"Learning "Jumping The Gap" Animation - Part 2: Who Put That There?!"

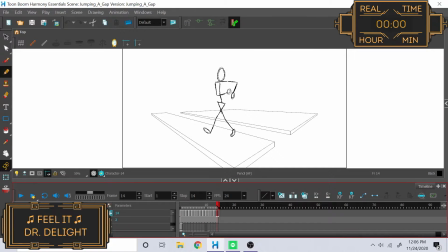10s
Hello and welcome back. So the first thing we want to work on today is fixing up our walking cycle because you'll notice here when I'm walking with the right leg it lands at the same point the same plane as the left leg when it takes off.
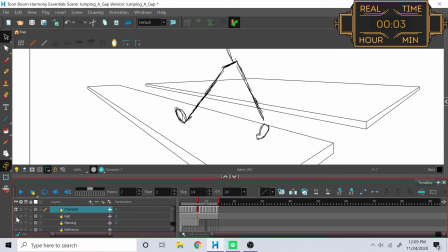24s
However when the left leg lands it lands above the plane where the right leg is taking off.
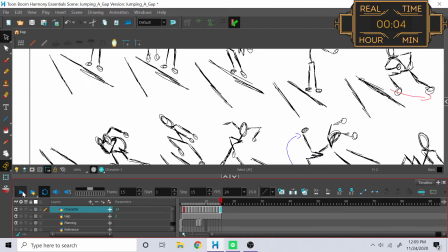29s
And I've got these little reference lines that I put up here in a second to show where that plane is that I'm working with.
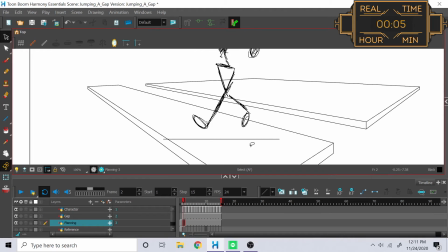35s
So the easiest fix for this is to just extend the right leg out, so I just have to take a quick second and go over that just to make sure that the whole walking loop is nice and seamless. And while I'm making my way through that, I was considering how I'm going to have the character walk from the distance up into the foreground here, and with walking cycles they talk a lot about bobbing,
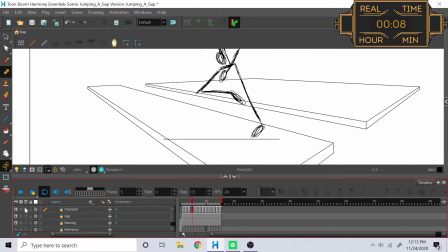53s
where in the middle of a step your character's head is up high, and as you're taking a step forward your head is up low, so it's me interesting to try to work with the perspective and take the bobbing into account as the character's head is bobbing larger and larger into the foreground.
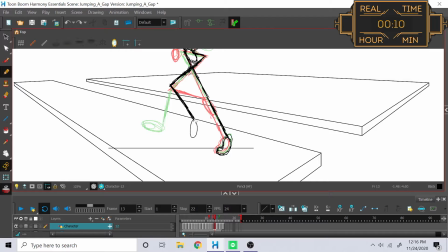67s
I guess I'll just kind of have to wing that and see what happens, but it's a good thing to be cognizant about now.
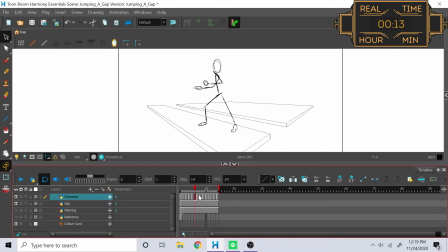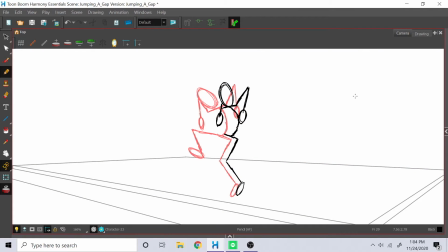91s
Also, hey look, it's me, recording live again, because I forgot to hit the record button for the last hour.
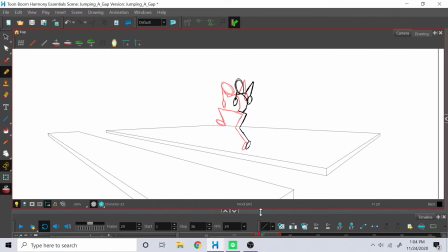100s
So here's what I've been doing in the meantime. First thing I had to do was resize everything because I realized that while I was using the reference there was no way that I was going to be able
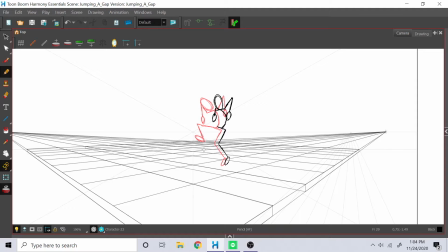109s
to properly have this character interact with the grid without actually having the grid or and the gap to work with. So let me just scroll back a little bit here and here it was as I chose a moment where he's about to step and I'm just going to work backwards resizing from there.
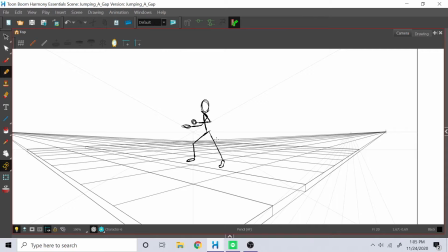124s
So I gave myself here a frame to work with put one behind it so that way I could see where my motion was going and then I started working individually
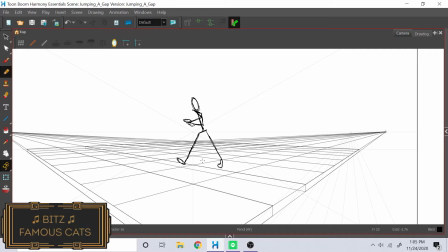131s
in all the frames to where he's stepping and he at this point he realizes that there is the gap and begins to slowly
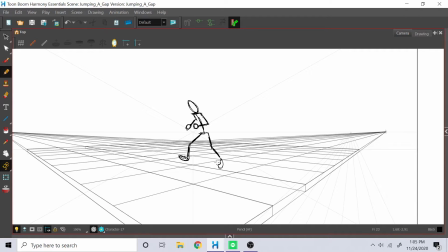138s
start reeling and I was trying to figure out what type of reeling I wanted to do so I spent an awful lot of time jumping back and forth in my room like hopping uh hopscotching over different things in my room to try to get a feeling for how one would be walking without
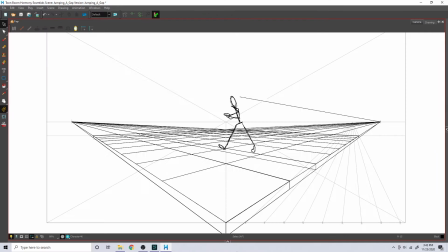155s
knowing that there's a gap and then suddenly realizing it yet not actually falling in and i decided on this little hop motion where he's made right because he has to stop having momentum going forward and a funny way of stopping that motion is to kind of have a stutter hop on the leg that he's bouncing on like
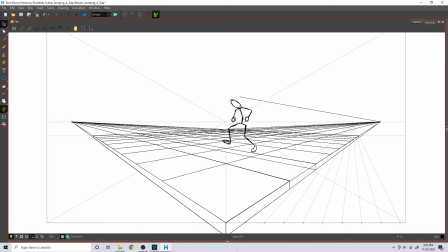175s
okay okay and then back up a little bit so it kind of creates this round arc where he's stepping in on the leg, stepping forward, arcing up as he pushes off with the left leg, and then with that same motion, attempts to push himself back, and in doing so, in a sense of surprise, it becomes this panicking HUP back.
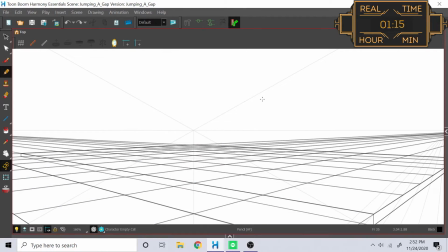197s
So, now that I actually remember how to press a button, we can get back to actually watching all of these frames get made.
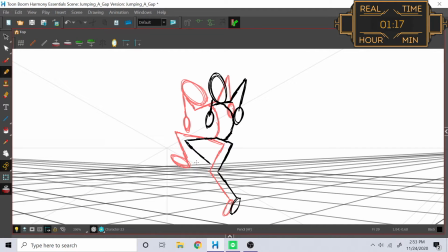203s
So, while I'm animating this segment, there are two things to keep an eye out for, two segments which caught my eye and which were the focus of most of my efforts.
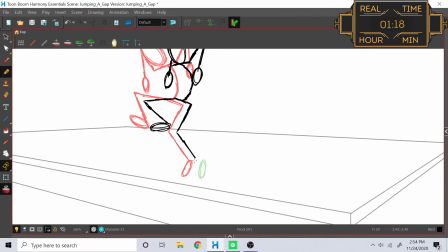210s
The first is the right arm and the right elbow and how it swings back behind the body. And the second is the left foot and how after it pushes off, it arcs all the way over down behind itself. And how does the rest of the body follow that foot in that arc? And since the foot's on screen right now, we'll just knock that one out.
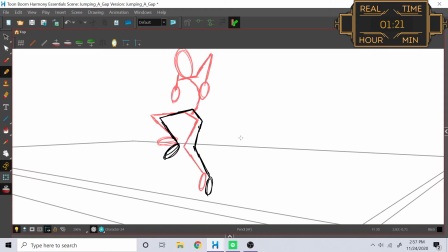229s
So the considerations here are with the left leg, how does the knee actually bend and springlessly support the motion that the foot is creating while pushing off,
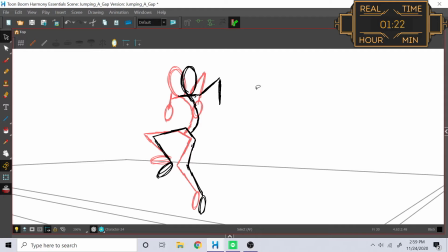240s
and then how does the right leg react? Because when you do jump and push off, your right leg still kind of like attempts to push off in midair with it, and I needed to keep track of that right leg. And speaking of springiness, the spine also does the same thing.